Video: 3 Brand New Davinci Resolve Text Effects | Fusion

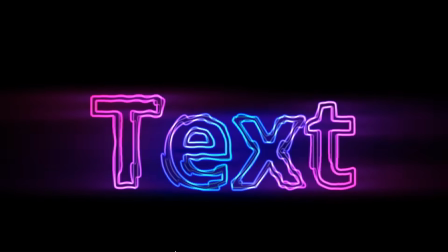this video, I'm going to show you how to create 3 awesome and dynamic text effects in DaVinci Resolve using Fusion.
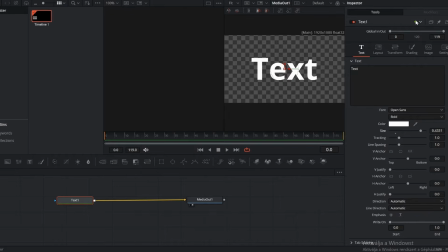First, let's add a Text Plus node and type in our text. Once that's done, jump over to the Shading tab and change the appearance. Let's start by adding a background node and setting it to a gradient. Now we connect that to our Text Plus node to use it as a custom fill.
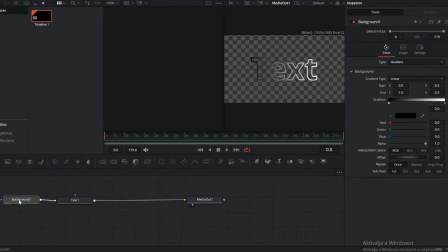Head over to the Shading tab, and under Mapping Level, switch it to Line. Let's jump back to the background node.
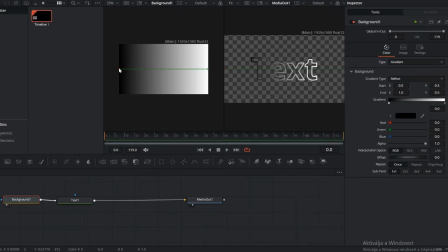Set the gradient type to Reflect. This gives us a mirrored look that works great for text.
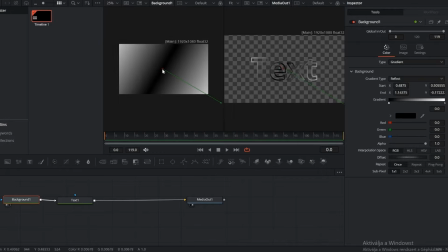Then adjust the size and tweak the colors to match the style you're going for. Don't be afraid to experiment here. The gradient is what really brings the whole effect to life. Once you're happy with the gradient, hit Shift+Space and add a drip node. This instantly gives the text a melting, fluid-like motion that makes it feel alive.
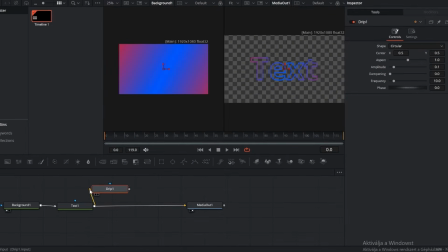It's a simple touch, but it adds a lot of character. Now connect the Text Plus node into the drip node, and then feed the drip output back into the Text Plus node. This creates a feedback loop that merges the drip effect directly onto our text.
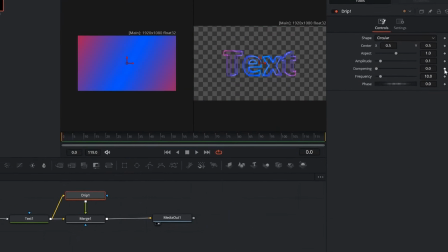Select the Merge node and set the Apply mode to Screen. In the drip node, set amplitude to 0.11 and dampening to 0.4.
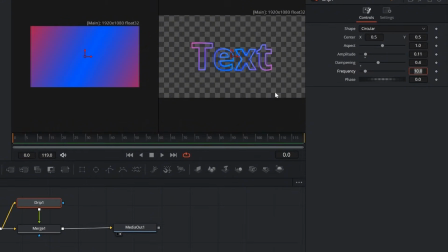At the start, keyframe the frequency at around 20, and at the end, raise it to 40. Set the phase to roughly 0.270 for a smooth animated distortion. Once that's done, let's take a look at what we've got so far. Looking good.
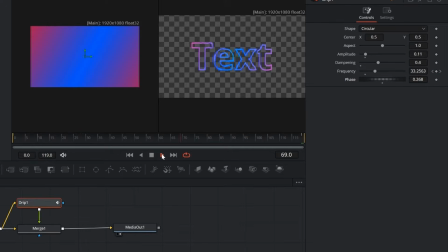Now switch over to the Edit page, head to the Effects tab, and drag in the Edge Detect effect.
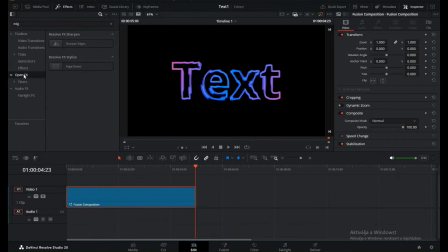With the Edge Detect selected, go to the Inspector panel. Set the gamma to 2000 for a more intense look. You can also tweak the edge width and brightness to dial in the exact style you want. The gradient isn't popping enough, so let's jump back into Fusion and tweak the background node.
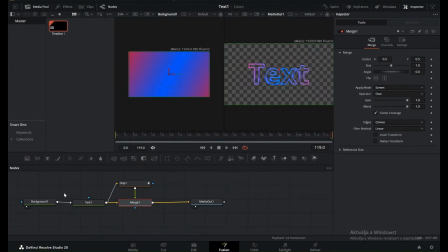A few color adjustments here can really boost the overall look. Once that's dialed in, head back to the Edit page.
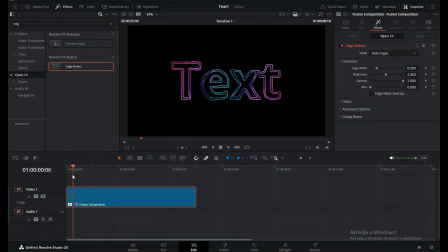From the Effects panel, drag in a glow effect to add some extra punch to the visuals.
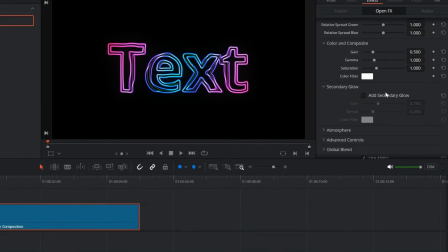With the glow effect selected, open the inspector. You can tweak the color, or even add a second one for more depth. Set saturation to 3.0 and raise the gamma to boost brightness. Increase the spread to make the glow softer and more cinematic, and push the HV ratio up to stretch it horizontally.
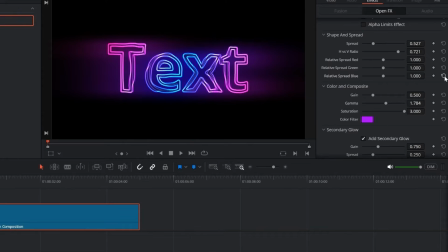Perfect for that wide, stylized glow look. If you like this effect, don't forget to hit like and subscribe for more Fusion tricks.
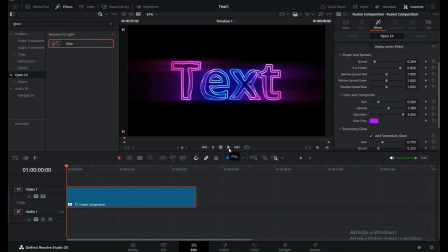This was just the first. Now let's jump into the second text effect. This one is going to be built in 3D.
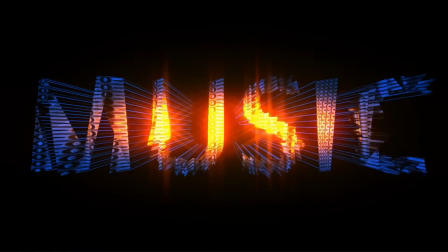Start by adding a Text 3D node, then connect it to a Renderer 3D.
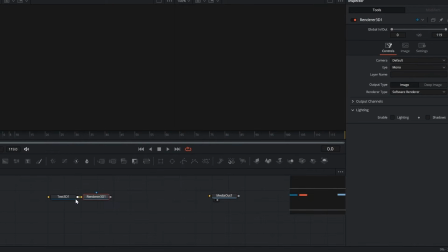In the Renderer settings, make sure to enable both lighting and shadows, so the text has real depth and proper shading.
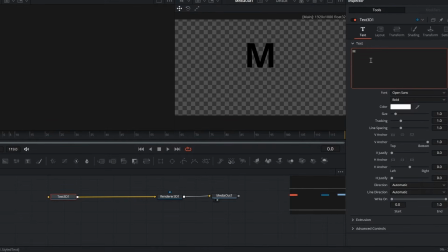Once that's ready, go back to the Text 3D node and type in your word. We'll use music in all caps for a bold, strong look. With the text in place, let's give it some depth. In the Text 3D settings, set the extrusion depth to 0.5.
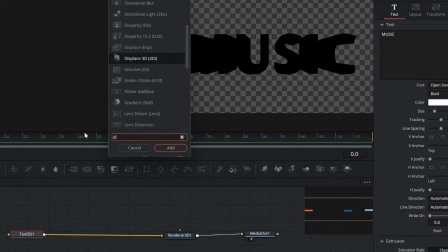This makes the text solid and fully three-dimensional. Hit Shift+Space and add a Displaced 3D node after the Text 3D. Then connect everything into a Merge 3D so the text lives inside the 3D scene.
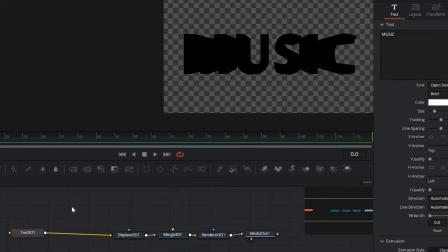Before the Displaced 3D, drop in a Replacement Material node. That way the material is applied first, and the displacement happens on top of it.
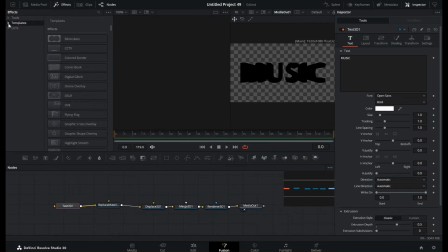Go to the Effects panel, open Fusion Shaders, and add the Chrome Checkerplate shader.
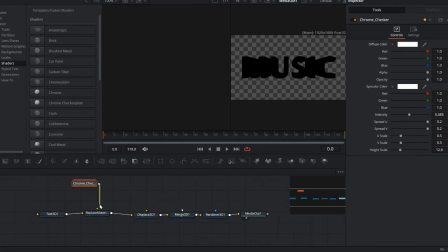Connect it to the replacement material to give the text a metallic, patterned surface.
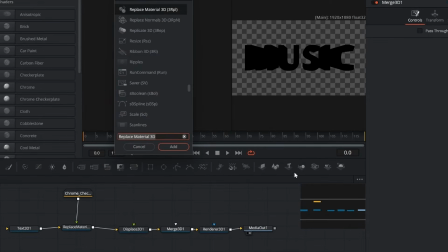Next, add a directional light and connect it to the Merge 3D.
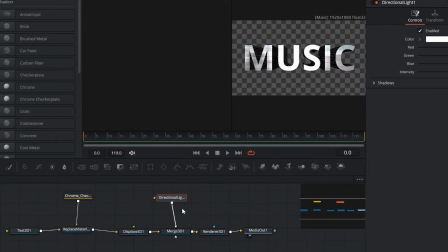This gives the text proper highlights and shadows, making the metallic surface really stand out. Add a Fast Noise node and connect it to the Displaced 3D. This will drive the displacement, giving the text a dynamic, textured distortion. Let's fine-tune the displacement. In the Displaced 3D settings, set the scale to 0.4 and the bias to around 0.37.
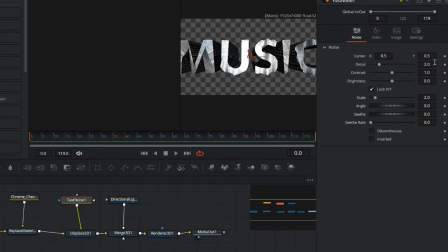This keeps the distortion strong but still balanced. Now let's adjust the Fast Noise. Set the detail to 50, brightness to about -0.4, and scale to 20. You can also tweak the angle, set the seed rate to 1, and the seed to around 0.4 for nice movement.
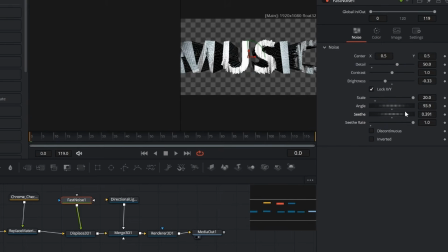Since the text is sticking out too far, jump back into the Text 3D node to fix the size and positioning. Once that's done, let's take a look at what we've got so far. Looking solid.
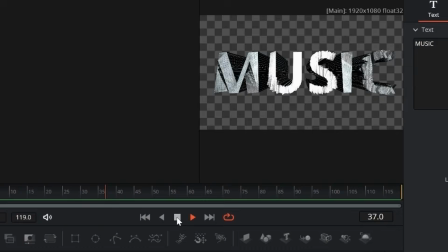Now for the main part, head over to the Chrome Checkerplate node, where we'll start shaping the final look.
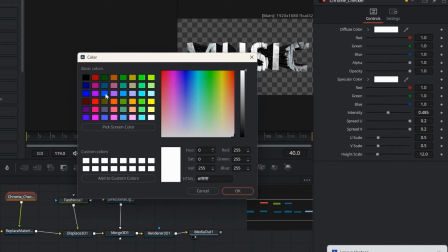Let's start with the colors. I want a glowing center, so I'll set the outside to blue and the inside to orange.
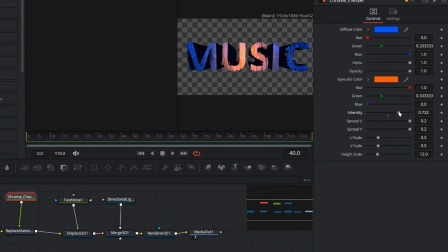Then bring the intensity up to 0.75, set the V-spread to 0.05, U-scale to 4.0, and height scale all the way to 100. This creates a bright, fiery core with a strong metallic surface. Of course, everyone can experiment with their own color choices to get a unique look.
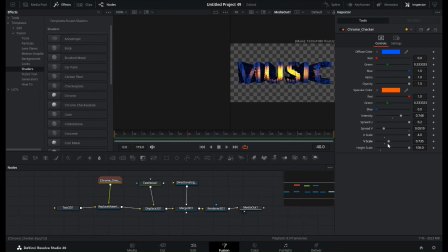Once everything is set up in Fusion, let's head back to the Edit page to finish things off.
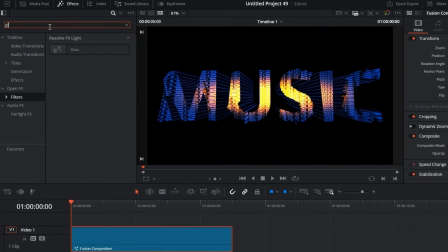From the Effects panel, add a glow effect to boost the highlights. Then drop in Aperture Diffraction for those sparkling star-like flares.
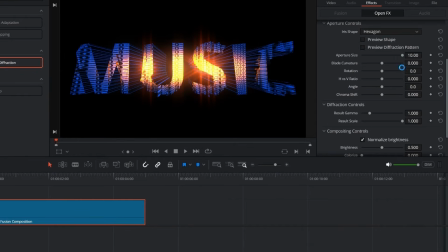It really makes the text shine. And the Aperture Diffraction settings, set the aperture size to 10, rotation to 60, and angle to 180. Raise the result gamma a little higher, switch the color to orange, and boost the brightness for a stronger, glowing star effect. From here, everyone can adjust these values to their own taste and style, but these are the settings that really define the final look.
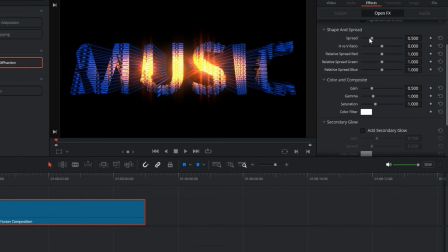Glow and aperture diffraction together are perfect for making this effect shine. For the glow effect, set the spread to about 1.2 and the HV ratio to 0.25. Change the glow color to yellow and bring the gamma up to around 1.4, with saturation at 3.0.
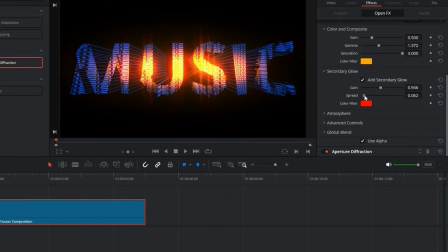Add a secondary red tone, push the gain higher, and lower the spread, and just like that, the effect is complete.
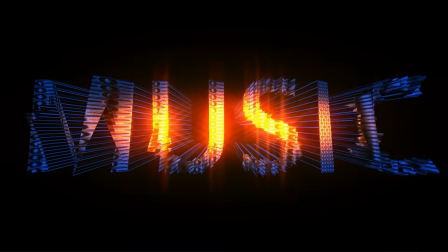And now, let's jump into the third text effect. This one's bold, intense, and perfect if you want a more dramatic, cinematic look.
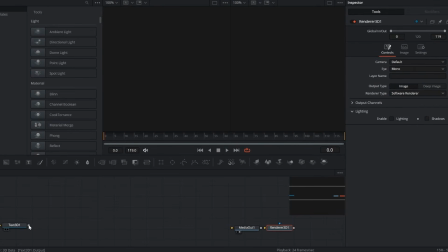Let's get started. For the third effect, we'll build it in 3D again.
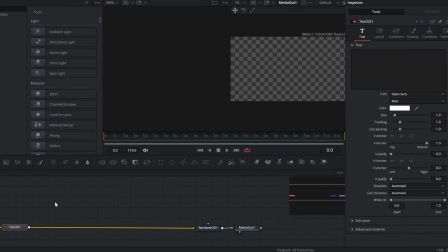Start with a text 3D node and a renderer 3D, then add a replacement material followed by displaced 3D. Finally, connect everything into a merge 3D to set up the scene. Next, add a directional light and connect it to the merge 3D.
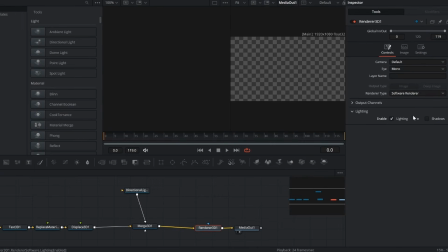Don't forget to enable lighting and shadows in the renderer 3D so the text reacts properly and gets realistic depth. Now let's type in our text. After that, go to the Effects panel, open Fusion, and add a background with a rectangle fly through.
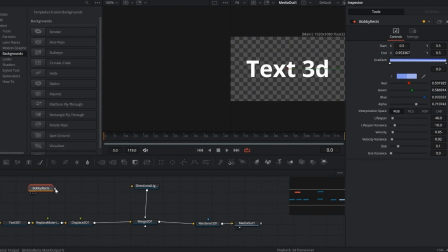Connect this setup into the replacement material to drive the look of the text. Hit Shift+Space, add a fast noise, and connect it to the displaced 3D. This will drive the distortion and give the text a more dynamic, animated look.
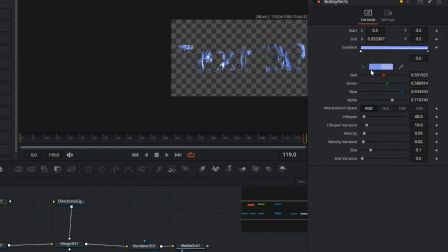The rectangle fly through can also be used on its own, and I'll show you that in another tutorial. In the rectangle fly through settings, change the color, then set the lifespan to 40 and velocity to 0.5. Adjust the size variance to 0.5 and the velocity variance to 1.
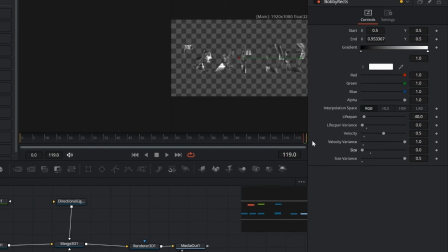Finally, animate the size with a keyframe, start at 0, and just before the end, bring it up to 0.4. Once that's done, let's move over to the fast noise and start fine-tuning it.
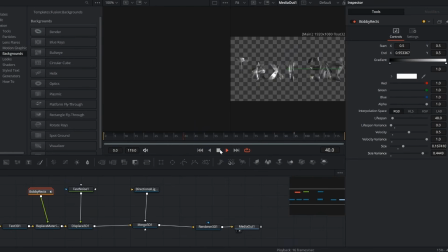In the fast noise, set the detail to 80 and the scale to 50.
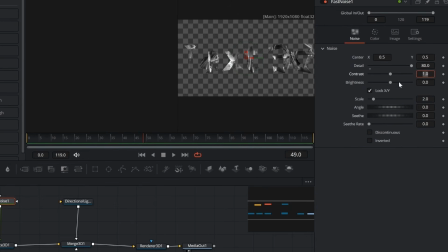For the contrast, add keyframes, start at 1.1, and just before the end, bring it down to 0. This way the distortion slowly fades out, giving the effect a clean finish. Once that's done, set the brightness to about -0.45. You can also adjust the angle for variety.
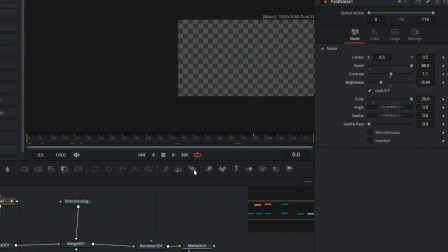Then push the seethe up to 0.6 with a seethe rate around 0.75. This adds movement and makes the distortion feel more alive. Now let's move back to the edit page and add an edge detect effect from the effects panel.
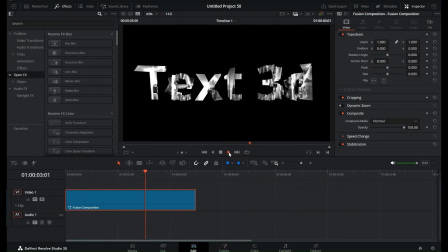This isolates the outlines of the text and gives it a more stylized look. In the settings, switch it to grayscale, then change the tint color. I'll go with red, but you can pick whatever fits your design. Playing with the edge intensity and color is a great way to push the mood of this effect.
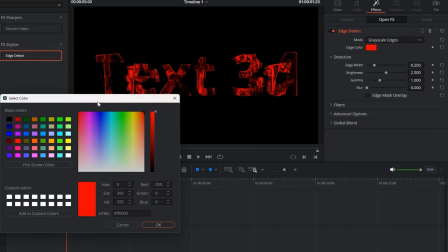In the inspector panel, set the gamma to 2.000 and the brightness to 3.100.
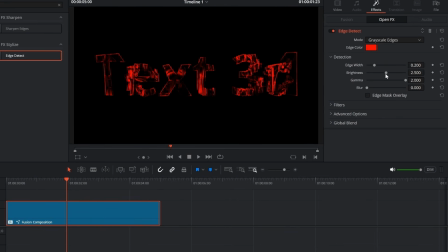This makes the outlines sharper and much more intense, really bringing the effect to life. Let's take a look at what we've got so far.